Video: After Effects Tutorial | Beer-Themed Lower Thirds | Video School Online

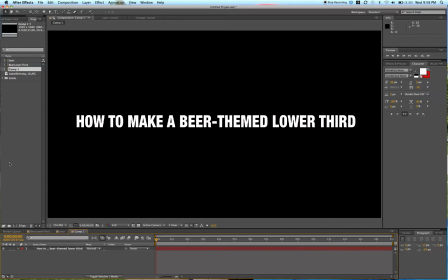0s
Hey, what's up guys? This is Phil Ebener with Video School Online, here with another awesome tutorial on how to make a beer-themed lower third. I was brewing a batch of beer this past weekend, and it got me thinking,
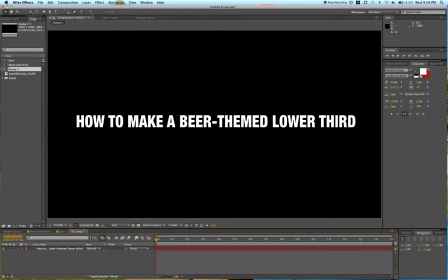16s
man, it'd be so cool to do something in After Effects that is related to beer.
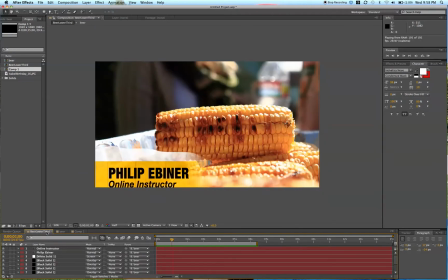22s
So, I went ahead and created this awesome lower third with the beer theme. So I wasn't, I didn't try to make it like realistic looking exactly like beer,
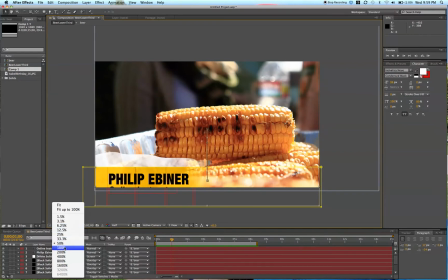35s
but if you can see here we got our foam, we got our bubbles, we got our name,
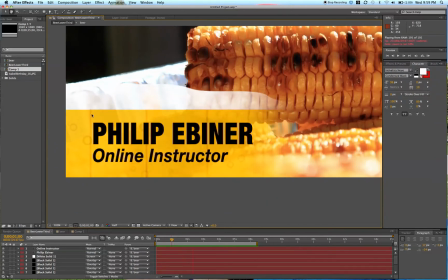43s
we got the lines in the glass that makes it look like it's a glass of beer. Super classy, super cool, super neat. I'm going to teach you how to do that right now. So check it out one more time. Comes up, bubbles float.
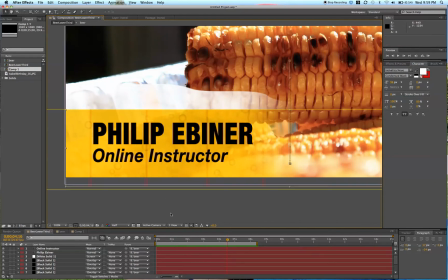61s
We got some foam on the top, foaming. Super subtle, all of it, but it's a great technique and one that's super fun.
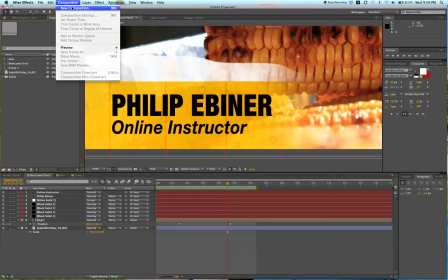73s
All right, so first thing first, as always, go to composition, new composition. Set your size here.
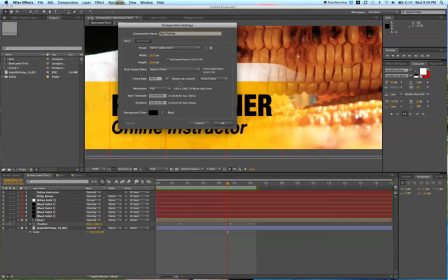80s
We'll call this beer tasting. 15 seconds. We can make it about 10 seconds.
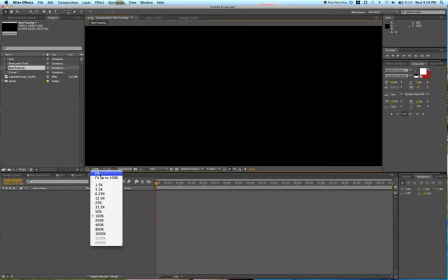87s
Alright, so now we have our composition. I'm going to fit it up to 100% so that it fits in our screen.
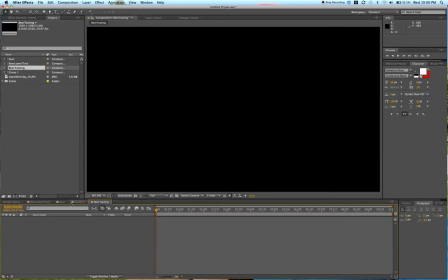94s
And then, first thing first is we're going to make the beer.
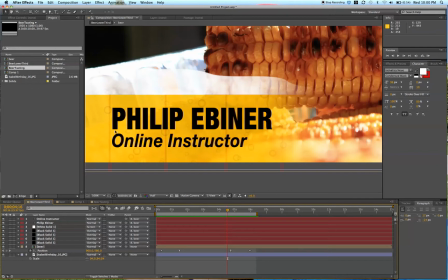98s
So the golden beer with the bubbles floating up.
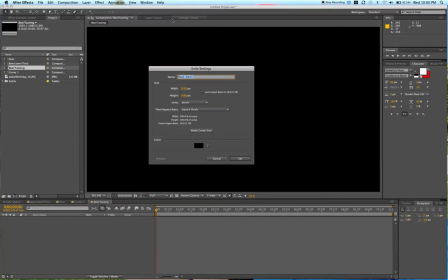104s
So we're going to go up to layer, new and solid. Then we're going to select a goldish beer color.
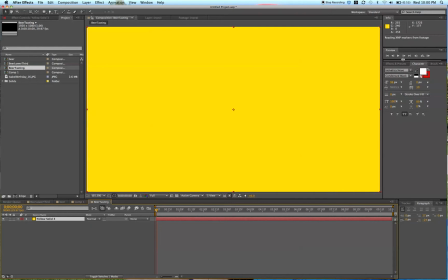114s
Okay, like so. Then we're going to go to our effects and presets over here, type in bubbles, and we're going to use CC bubbles, drag and drop it onto our color.
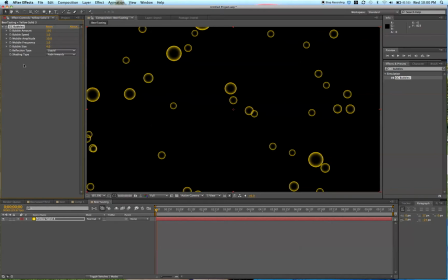127s
We're going to set the effects. So over here in the effects controls, we're going to change some of these settings. Bubble amount, we're going to do 1,000.
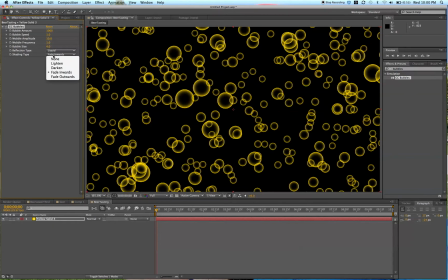139s
Liquid is good. Shading type, we're going to... Let's see what these different ones are.
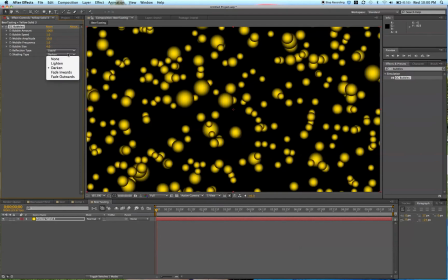144s
Fade outward, darken, lighten. I like the fade inward.
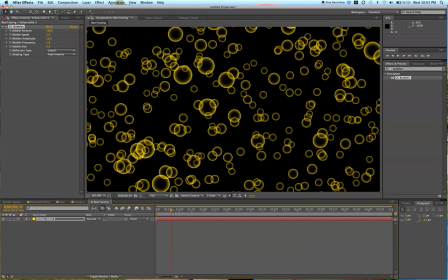150s
That's going to look a lot like bubbles. We're going to decrease the size.
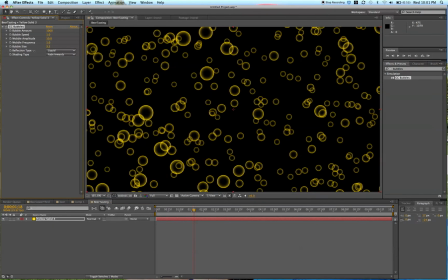156s
So where it says bubble size, we're just going to decrease it until it looks a lot like beer bubbles. That's probably pretty good. Maybe 1.5. Awesome.
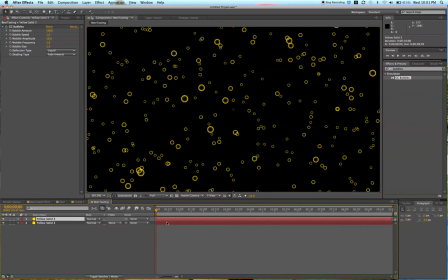168s
All right, so then we're going to duplicate this layer. The bottom layer, we're going to delete the CC bubbles.
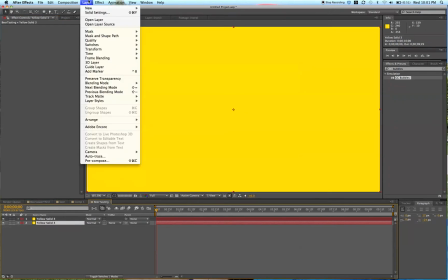177s
Then we're going to change layer solid settings. So go up to Layer, Solid Settings.
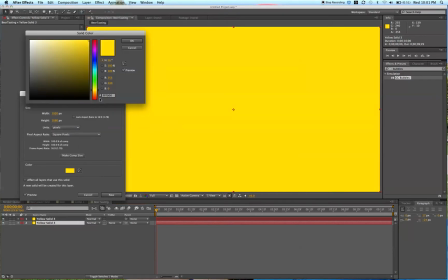183s
We're going to make this a little bit darker. So you can go down here on the color a little bit.
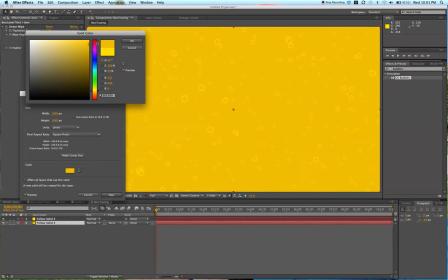189s
Let me make it a little bit darker. so you can start to see the bubbles coming out, but not completely.
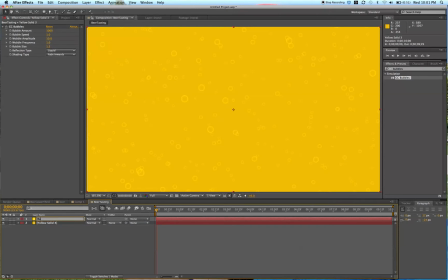195s
So we're going to go up to our bubbles layer. I'm going to rename this Bubbles. I'll call the bottom one Beer.
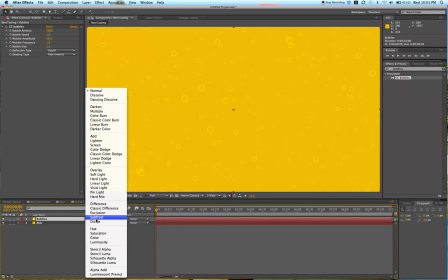204s
The bubble ones, I'm going to play through the, go through this, our transfer mode or blending mode.
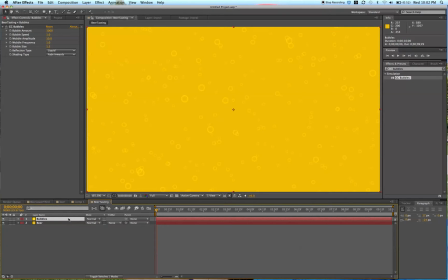212s
To do that, on a Mac, you press Shift and then the plus sign, plus or minus. Or you can just, in the mode, just click and go down until we find one that looks good. So I like lighten, screen,
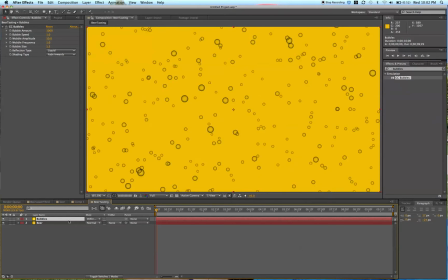231s
linear. All these can work. We're just basically trying to make the bubbles stand out a bit more. Subtract is a little bit too much.